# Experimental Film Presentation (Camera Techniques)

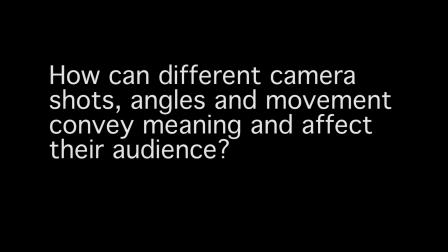(0:01)
In this presentation, I will aim to explain the relationship between conveying things like meaning, tone, and emotion in film to camera techniques such as shot types and camera movement. I'm very interested in how directors will use a certain shot in order to subconsciously trigger the viewer into thinking a certain way,
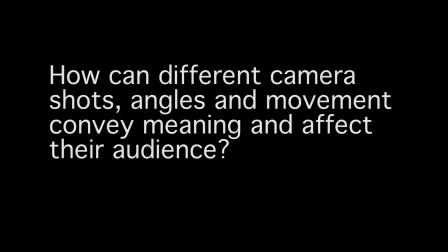(0:19)
and how these techniques can mean different things to different genres. I will now explain my film shot by shot and explain why I've put in place the shots, angles, and movements that I did, as well as explaining alternatives. Firstly, we have the extreme wide shot or establishing shot.
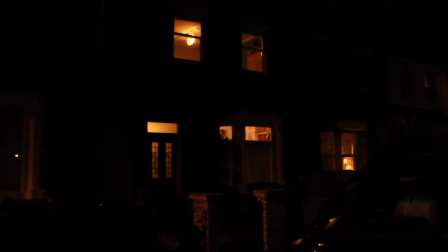(0:39)
An extreme wide shot can be used in many different ways, but as it places the camera far away from the subject, it is a great tool to help represent the scale of a character in comparison to his surroundings.
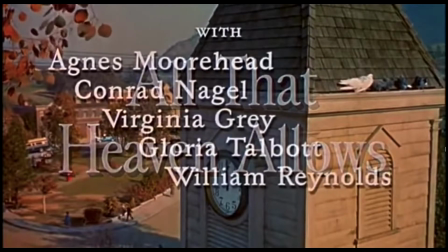(0:50)
Having said that, an extreme wide shot, in some cases, can also be known as an establishing shot, as it is a way of introducing the scene.
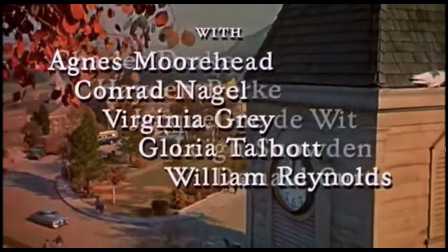(0:59)
This is a very traditional technique, stemming from classic Hollywood,
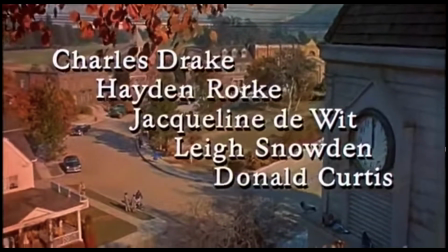(1:03)
as the camera placement is normally far away from the subject and slowly proceeds to move further in as the story advances.
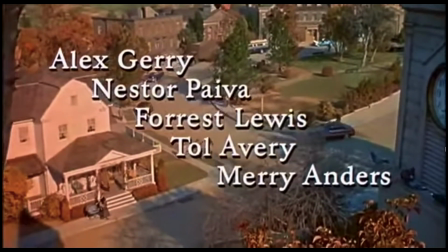(1:10)
Even though this is a traditional technique, it is still just as effective,
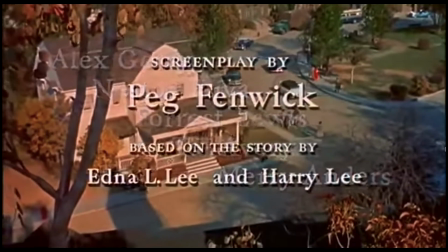(1:14)
and I have included it in my film so the audience know in what sort of place the story will unfold, as mentioned before,
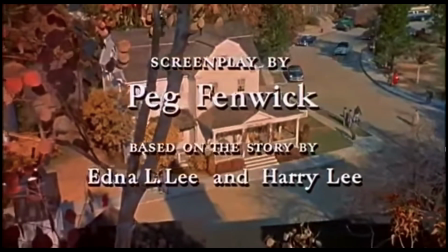(1:21)
to introduce the scene.
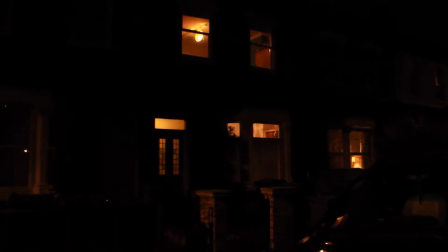(1:22)
For the second scene, I had to decide on a mid shot of our subject talking on the phone, or an over the shoulder shot of our subject buying a toy for his cousin online.
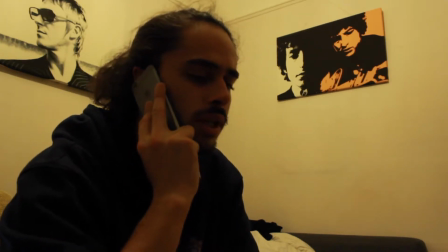(1:31)
In the end, I decided to go with the first option, as an over the shoulders is more traditionally used for a conversation between two,
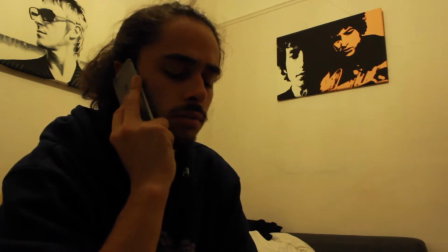(1:39)
and this way I can give out more information on the plot of my film. I also decided to include a camera pan in my film.
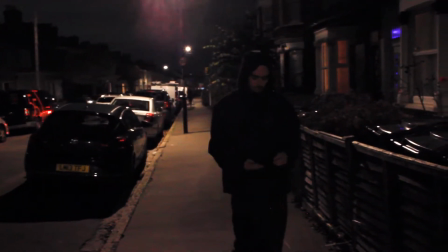(1:47)
In the scene where the character walks into the house, we have already seen an image of the house at the start of the film,
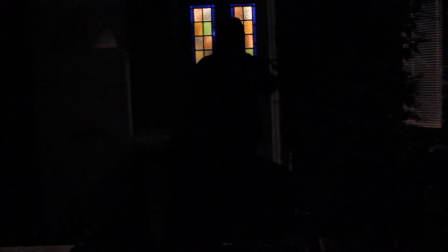(1:53)
and what the pan, which includes both the subject and the house,
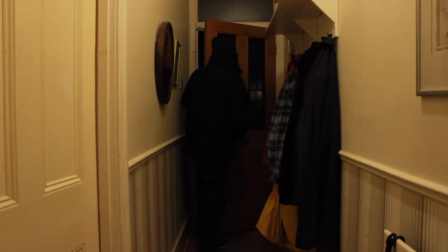(1:57)
allows us to do is associate the two with each other, as well as introducing the next part of the story.
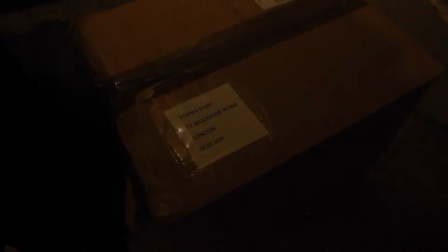(2:04)
This is when our subject arrives home and we see our first close-up of the film, which in this case is used to highlight the importance of the package and forces the audience's attention to be drawn towards it.
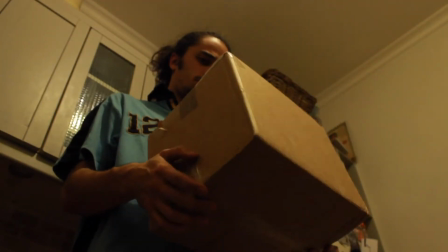(2:19)
In this shot, we can see a low angle from underneath the box, which is a commonly used technique in the world of film,
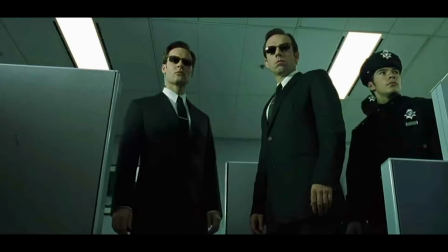(2:26)
and, like the establishing shot, still very effective. High and low angle shots are used to show the dominance or weakness of a character or object.
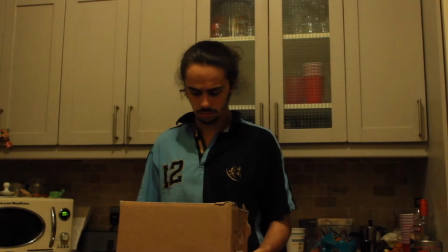(2:38)
In this instance, instead of using a high angle shot of me looking down on the box, we see a low angle shot with the box in the foreground and the subject in the background,
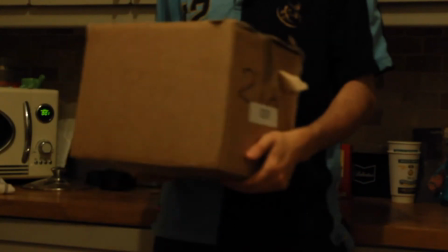(2:46)
even though we understand a human's control over an inanimate object. And what this does is suggest to the audience that something's not quite right.
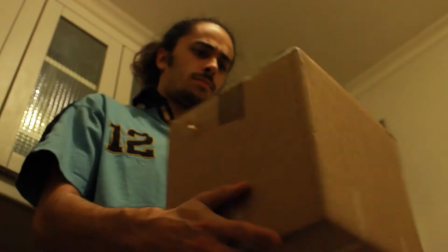(2:56)
As seen before, we now have a close-up, however this time for a different purpose. This shot is aimed at showing the emotions of a character and intensifying them.
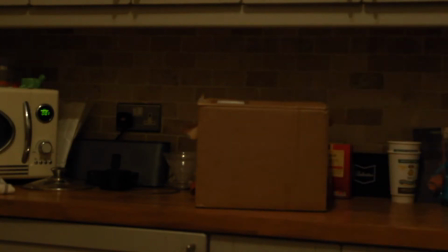(3:05)
A mid or even a wide shot might be able to show a character's emotion, but won't be able to highlight it quite like a close-up.
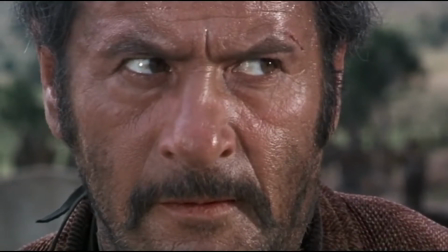(3:12)
A perfect example of how this would work is if a character feels emotionally overwhelmed or feels trapped.
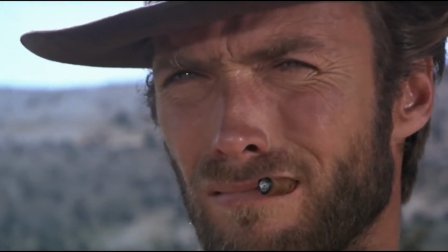(3:18)
A close-up can illustrate that by filling the whole frame up with the character's face,
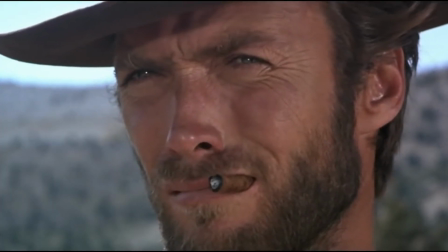(3:22)
therefore overwhelming the viewer more so than a traditional mid-shot by literally trapping the subject in the frame.
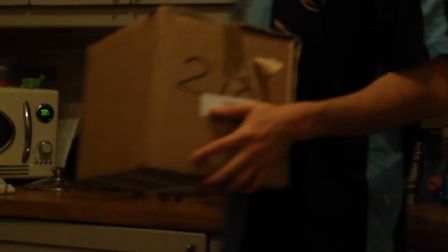(3:30)
The second low-angle shot that we've previously seen now works for a different purpose as well.
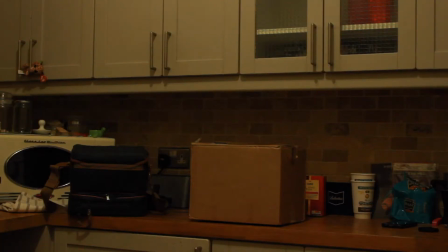(3:36)
We know that something is not quite right with the package the subject has received, and by showing a low angle from the point of view of the box towards the subject,
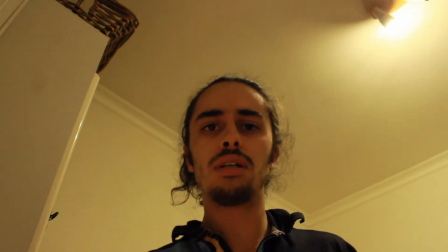(3:43)
it now personifies the contents of the box in preparation for the next shot,
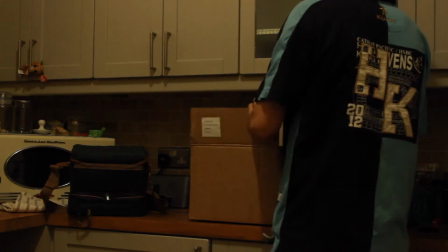(3:48)
or the reveal.
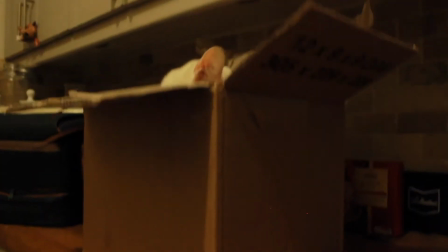(3:51)
When it's revealed that the contents of the box is, in fact, a real cat and not a toy one, I introduce this with a pedestal shot.
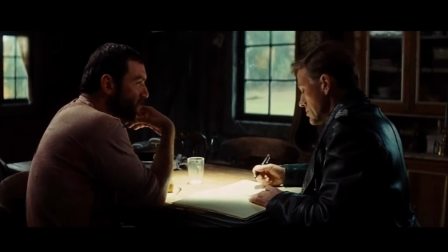(4:00)
A pedestal shot would be most commonly used to illustrate a link between two scenes, sets, or characters.